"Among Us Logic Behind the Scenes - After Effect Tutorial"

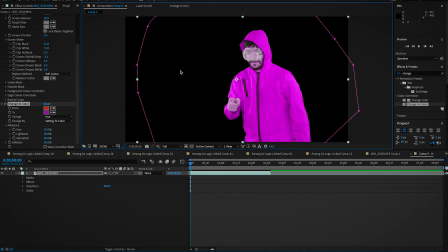3:56 So basically, instead of making it look like the characters had diseases, especially the yellow one, I just basically, you know, for the ones that weren't really working with the skin tones, I just pulled up the hue higher
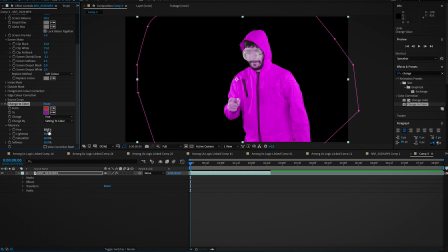4:13 to make their entire skin tone that color as well. And I think it's pretty funny that way, honestly. So yeah, faced with situations like that, your best bet is probably just going to like roll with it, especially if it's like a comedy, silly film. So moving on, we need to pick a background for him.
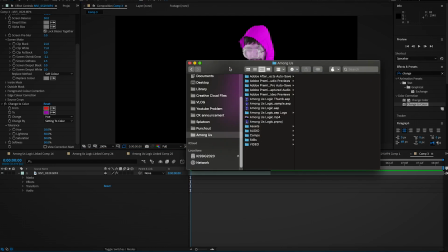4:29 And I was able to collect a bunch of backgrounds using a Shutterstock account.
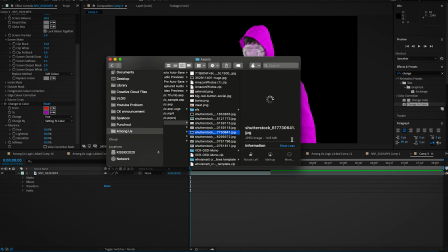4:33 And it's great because they're all like really high quality renders that people have done for, you know, spaceships and stuff.
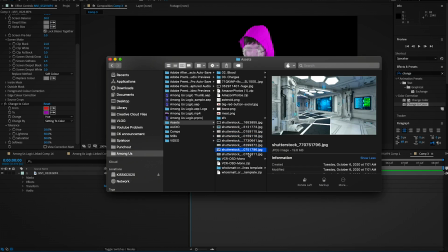4:42 So I think I picked this kind of cool hallway here.
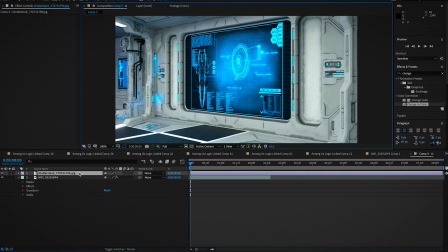4:45 I like it because it has like the computer screens in the background and there's gonna be like a computer screen in this shot here.
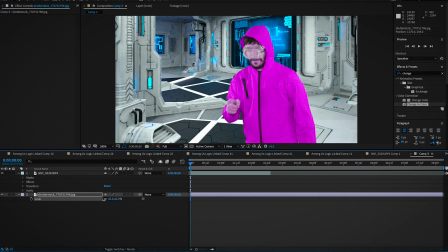4:52 When setting up these shots, it's always good if you can, especially for green screen,
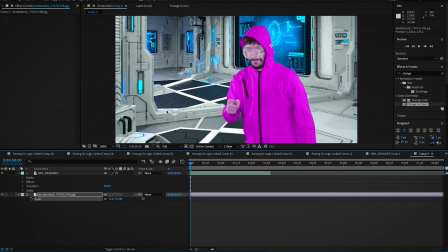4:59 to make a little bit of depth in the scene. If you kind of have a hallway and you can see rooms back here and stuff, that always works pretty well.
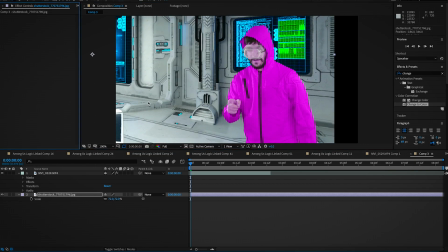5:06 It works a little better than just, you know, putting kind of the solid wall behind him.
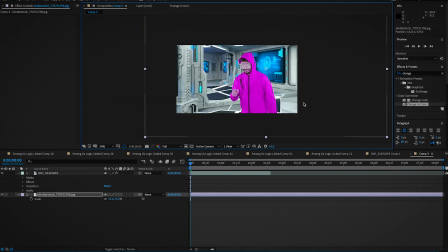5:11 And he adds a little bit more composition to the shot because you have like him over here, you got the screens back here.
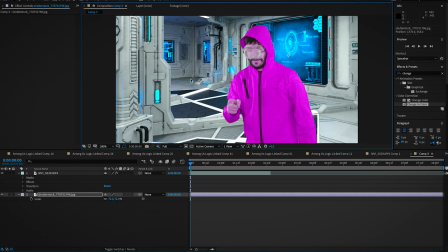5:16 You know, there's a lot of places for your eye to go, whereas something if I lift it right here,
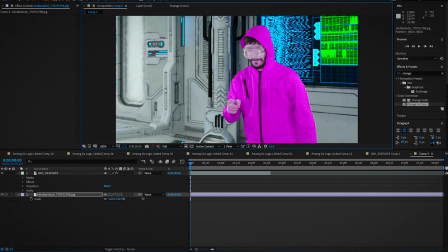5:22 maybe zoomed it in a bit, there's not a ton of places for your eye to go. You see the stuff immediately back here, but there, if you do it this way,
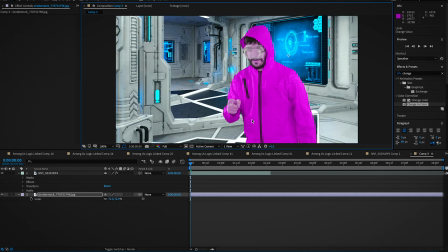5:30 there's a lot more kind of planes of things happening. Planes here, not airplanes, like, you know, like planes, the other planes, you know. So next up, what we're gonna do is we're gonna sell a little bit of
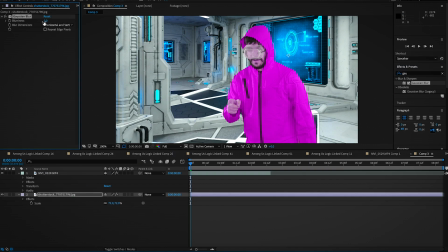5:46 the lens here by doing some depth of field. So just adding some blur to the background. It looks better than being kind of completely flat here. Everything's too sharp and in focus, and you need something kind of to focus on here.
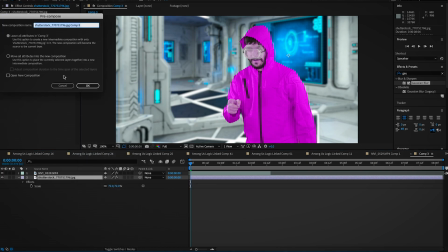6:04 So obviously that's gonna be the character. What I do is we're gonna pre-comp both of these, both the subject and the background. And then we're gonna do this important step here. We're gonna do a light wrap around here, like I've kind of mentioned before.
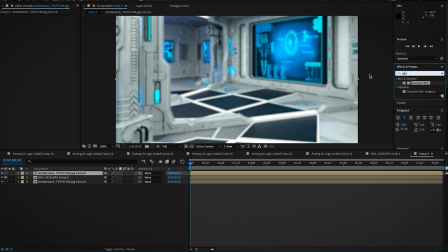6:19 So the light wrap composes three different effects here. So we're gonna do Gaussian blur. Used to be fast blur, it doesn't exist anymore. Set mat. And set mat, we're actually gonna duplicate.
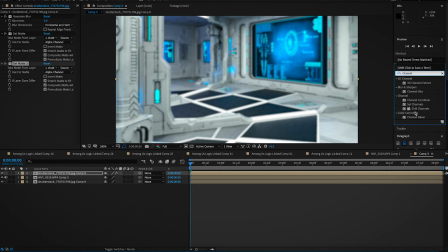6:38 And channel blur. Channel blur, we're gonna put in the between these guys here. So, for set map, I'm gonna pick both of those, and we're gonna pick the dude in the middle, Mr. Joe.
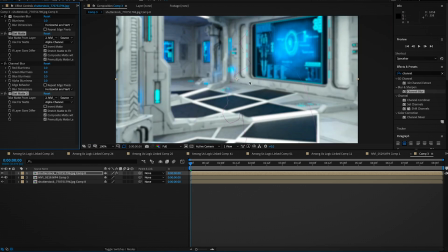6:50 And you can already see there's an edge around here. But the thing is, we don't see Joe; we just see the edge. So we fix that by just inverting this first set map. I can't say I can explain like all of the science behind how this works, but you know it works.
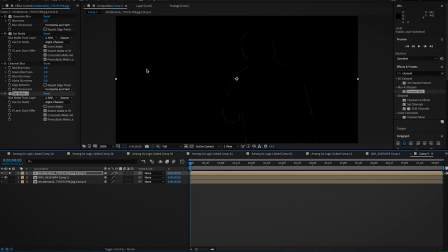7:09 It works, and then we can sort of see the kind of light wrap we're doing here. So we can kind of mess with it a little bit. We can make it a little more blurry on the sides, help it blend in with the background a bit more.
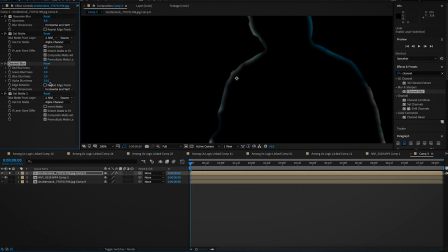7:22 The alpha blurriness here in channel blur helps kind of shows you how much it's wrapping around the character.
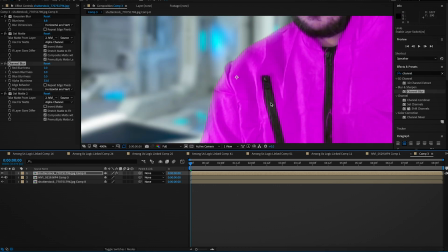7:29 Here now, we have it here, but it doesn't look quite right because it just kind of looks like we just, you know, blurred and feathered the edges too much.
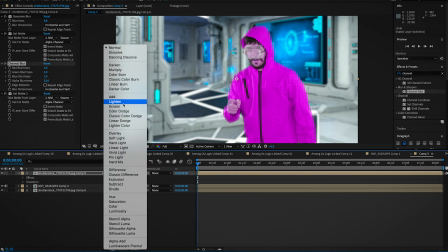7:37 So all we have to do is change this to screen mode and it looks so much better now.
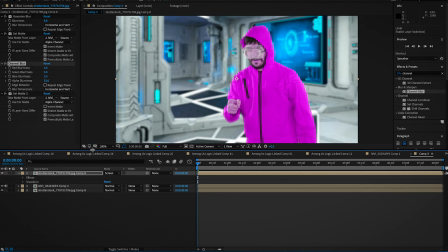7:42 Before, after, before, after. Very nice. Last step here.
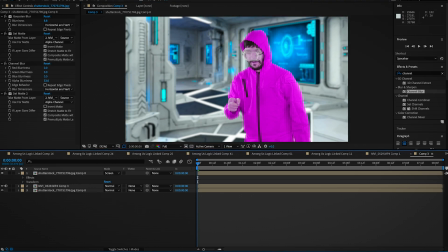7:48 So we're gonna make the little grid screen that he's making. So easy enough.
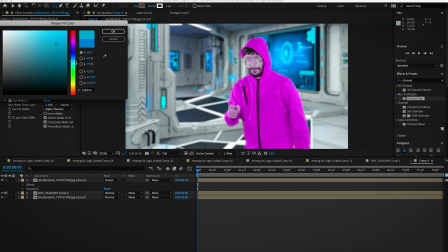7:54 You can just start with doing a kind of a solid here. Pick kind of we can even color pick from the background here if we wanted to.